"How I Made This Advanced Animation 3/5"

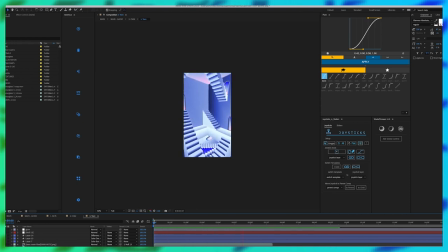255s
And behind the backgrounds you'll see that I made different shape layers for the different door openings because I wanted them to seem like they were in different places. So this is what the door openings look like behind the walls.
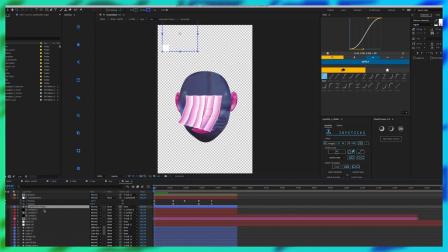268s
Next, I want to break down the face. So this rig was created using joysticks and sliders, which allows you to create a controller that will be used to move your object in any direction that it's put in.
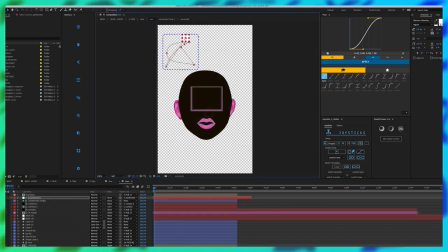281s
It's not going to allow me to play it back because joysticks and sliders is super heavy on my computer. So I'm going to speed this up so that you can get a rough idea of how the rig work. So I'm going to show you exactly how joysticks and sliders works.
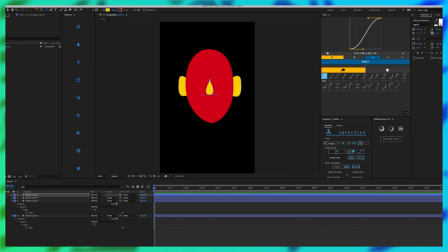293s
I'm going to use it using a face, but you could really use any type of object that you want.
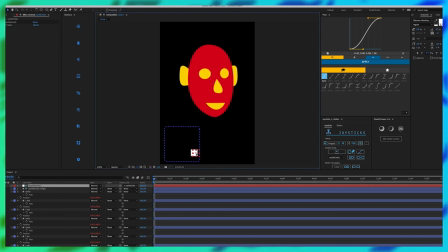298s
The idea is that you are going to create five poses and those five poses are going to be on the controller. So every time you move your controller, you're essentially moving from one pose to another.
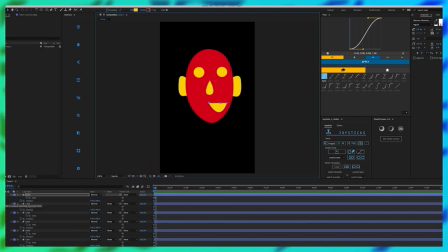312s
And you set these poses by setting up keyframes and you can use the transform setting keyframes. You could use effects setting keyframes just as long as it's set up in the five areas of the keyframes. The first pose is going to be the neutral pose. The next is going to be your right pose.
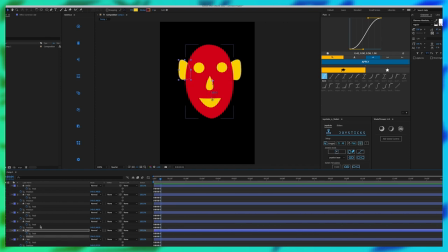329s
After that your left and then up and then down.
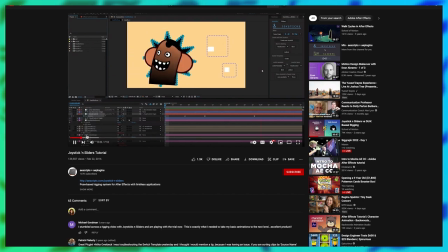333s
Joysticks and Sliders has a super simple easy tutorial on their channel so I would definitely check that out if you're looking into getting that plugin.
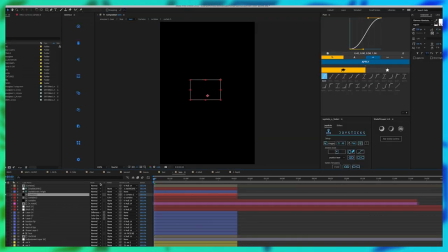340s
So I knew beforehand that I was going to put the next shot, the next scene into the head of the character.
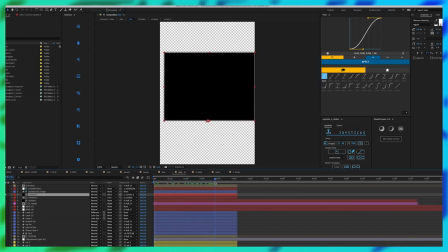347s
So super important to put that window in the joysticks and sliders controller
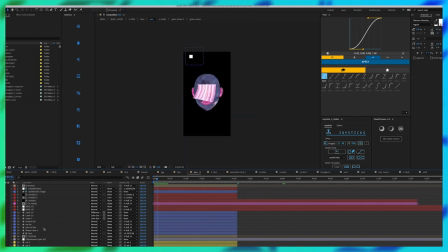352s
as well as an empty comp to make sure that our curtains were in there for when we made that. So let's hop into this glass texture inside of the face. This was a lot of trial and error because I really didn't know how to get this look. So as you can see there's a lot of different effects on the side but the main thing
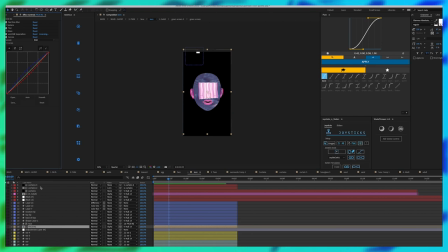372s
was that i wanted it to look 3d like it had a glass refracting
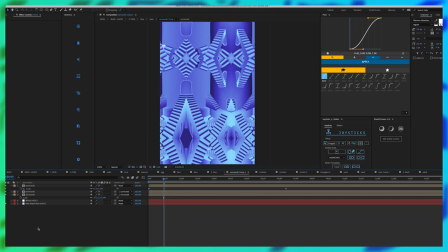376s
texture so in order to do that i put the original background inside of a pre-comp and i added the motion tile effect onto it because we are pushing into the scene i wanted to make sure that there was no loss of
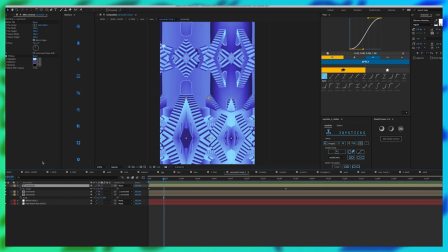393s
resolution you can't really see the edges or how it's basically mirrored because inside of the glass It's so distorted, but I know for sure that you would be able to see the low resolution if we just scaled in And then I just duplicated it just to fill
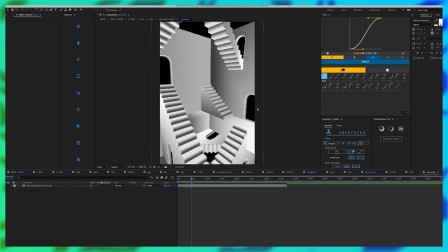411s
in some of these gaps because it did have a alpha channel So these gaps were a little empty So I just basically duplicated them move
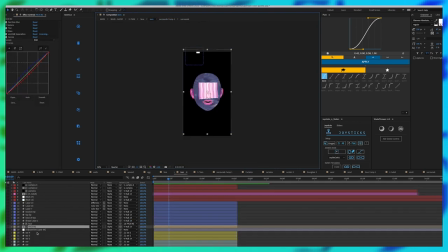420s
move them around and made them fit inside of the holes and then for the effects So let's kind of break this down I first made sure to matte the texture inside of the shape layer that I used on our joysticks and sliders controller and then I
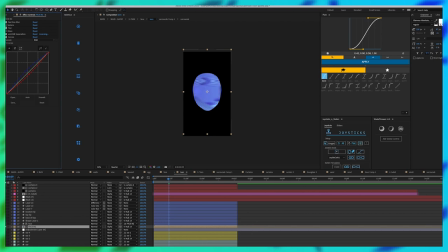439s
Added just a soft blur to it I added this sphere to get that stretching bulge look and I know the color is Different inside of the pre-comp, but I actually turned it black and white because I wanted it to have more of a transparent look I added the CC glass to keep
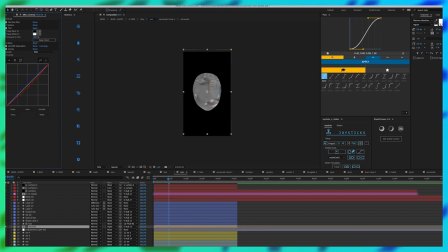458s
the consistency throughout and then I added a Red Giants universe RGB separation. A lot of time glass refraction has that like color separation and then I just added a small color curves.
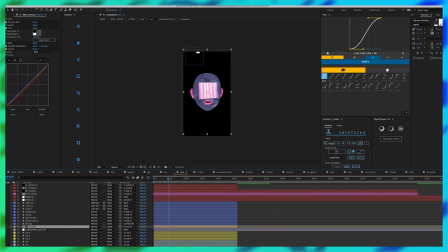474s
Altogether it gives this very cool glass look instead of having to render out a glass UV map in Cinema 4D.
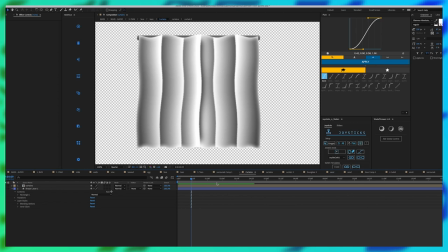482s
And then finally let's move into our curtains. So this is interesting. I initially wanted this to be like frame by frame animation but I
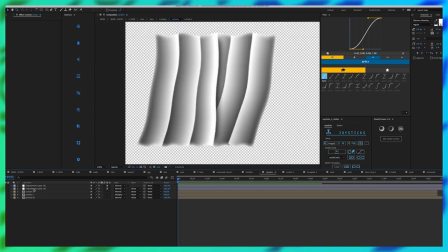494s
was able to figure out how to do this with using just simple shape layers inside After Effects.
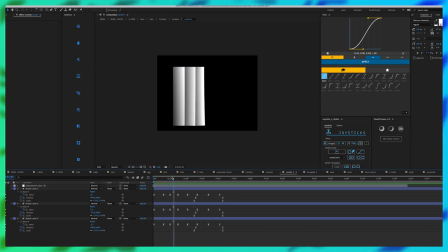501s
So I separated each panel of the curtain with its own shape layer And then I created different bend effects on the individual curtains so it had more of a organic feel. So they're all going at different speeds.
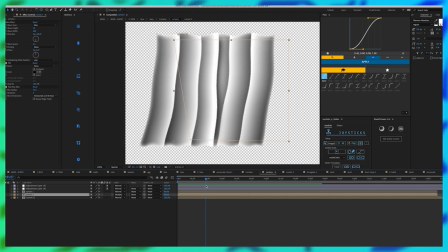516s
And then I basically duplicated the other side, made it flow in the correct direction in which the face was turning its head to. Because I wanted it to feel like it was kind of like blowing in the wind. so then I actually added a wave warp
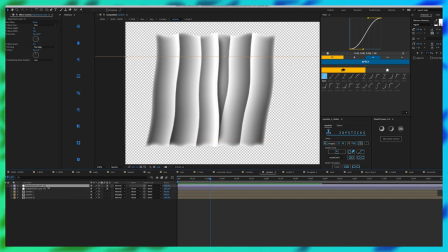531s
to the bottom and the top of the curtains to make it feel more airy.
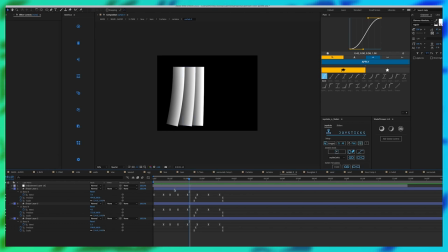538s
The reason why I made them individual was because I wanted more freedom with the gradient on each one.
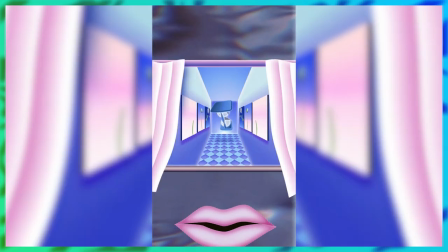546s
I wanted them to feel kind of like flaps. Next episode we're going to be getting into scene four.
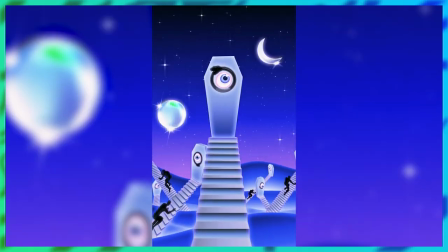553s
There's a lot of issues that I ran into for this so I'm going to show you what to do and what not to do if you are in that position and that's going to be it for us today this is part three of the five part series tomorrow I'm going to be posting part four so make sure to check that out and if you're watching this in the future then the video is already out so thank you so much for watching make sure you're subscribed and I hope that you have a great day